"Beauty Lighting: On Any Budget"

Another thing that the studio had going for it was this gorgeous red curtain and as it folds it creates these areas of light and shadow. Let's take a look at it.
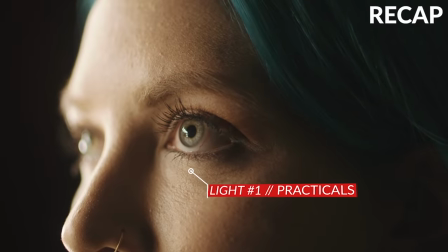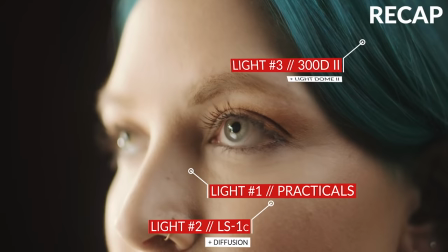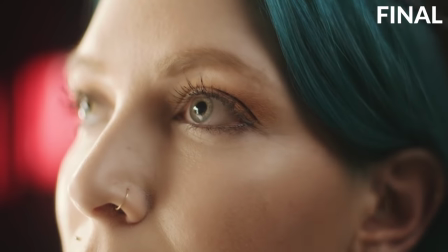Our last setup, the lower budget option for our closeup. Again, the T3i is back.
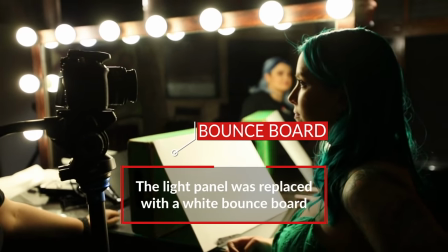(8:40)
Instead of the panel for our additional catch light for the eye, we just have a piece of white styrofoam here.
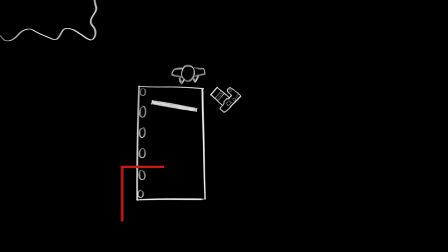(8:46)
You can really use any piece of bounce material as long as it's white. For our fill light, we have an HR672 panel.
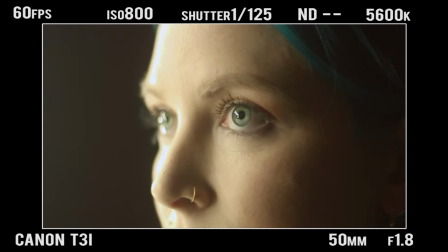(8:53)
We just need that to create a little bit of ambient in the room so that one side of her face isn't significantly darker than the other.
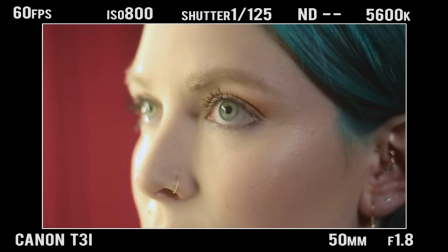(9:00)
Since you can't see much of the curtain anyway, it's not super important what's back there. Just a splash of red will do you.
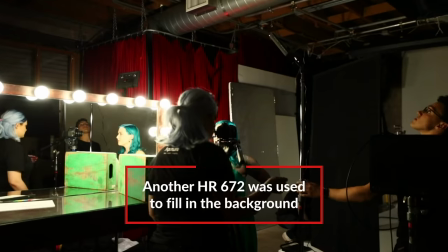(9:06)
And number two, since we don't have a single source light, because those tend to be a little bit more expensive, we just use a simple panel. So let's see this all put together.
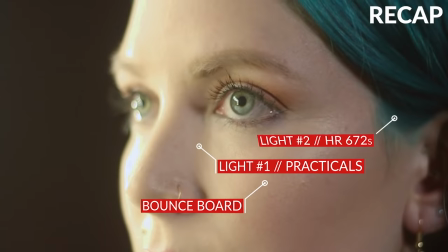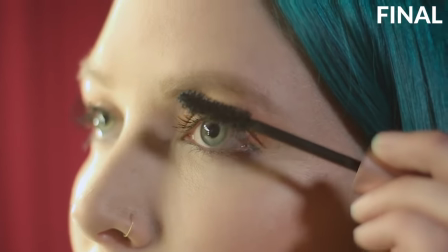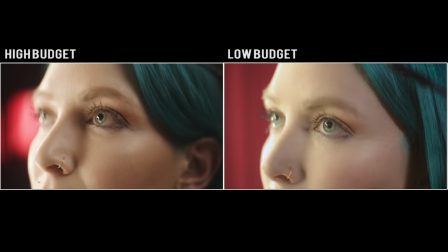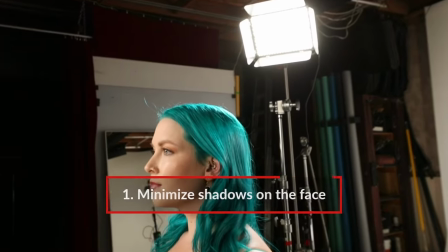(9:33)
Just to recap, when you're shooting beauty, the main thing you have to look out for is making sure that there are no shadows on the face.
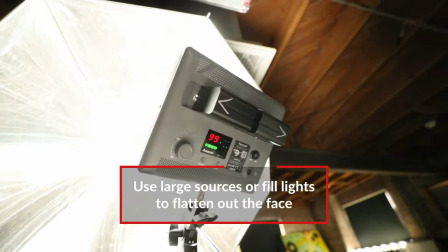(9:40)
So either use large soft sources, go outside, make sure that you have a fill.
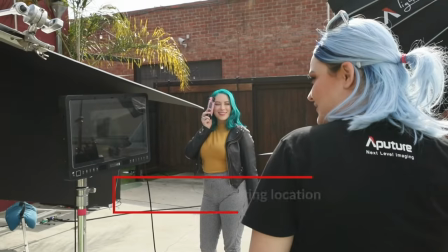(9:45)
Something like that is always going to help you. Also make sure that you know what time of day you're shooting, where you're shooting.
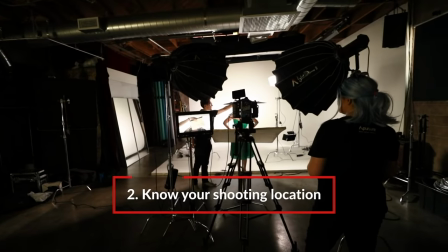(9:50)
It's super important to scout the location so that you know it's suitable for your beauty needs.
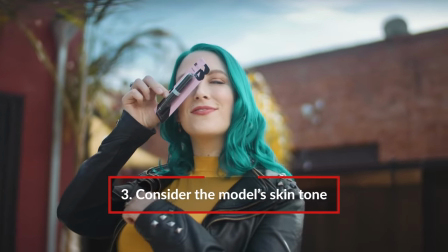(9:55)
And lastly, skin tones are super important. You have to know what skin tone your model has and how to complement that skin tone the best. So there you go. That is your commercial beauty lighting episode.
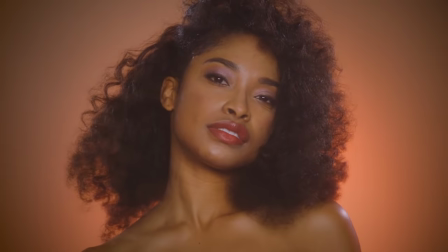(10:04)
If you want to learn more about beauty lighting I already did an episode on this channel with different types of skin tones so go check it out but for today I want to know what else do you want me to show you leave it in the comments for a chance to win an
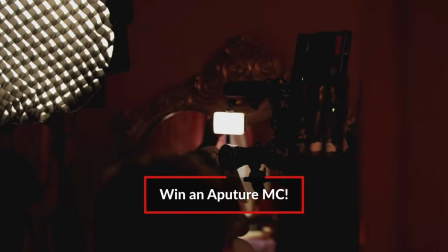(10:18)
Aputure MC which is our RGB light that's it I hope you enjoyed this episode give
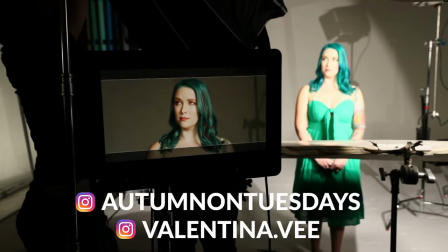(10:25)
it a like and subscribe to the channel my social media links and our models will be down below and until next time bye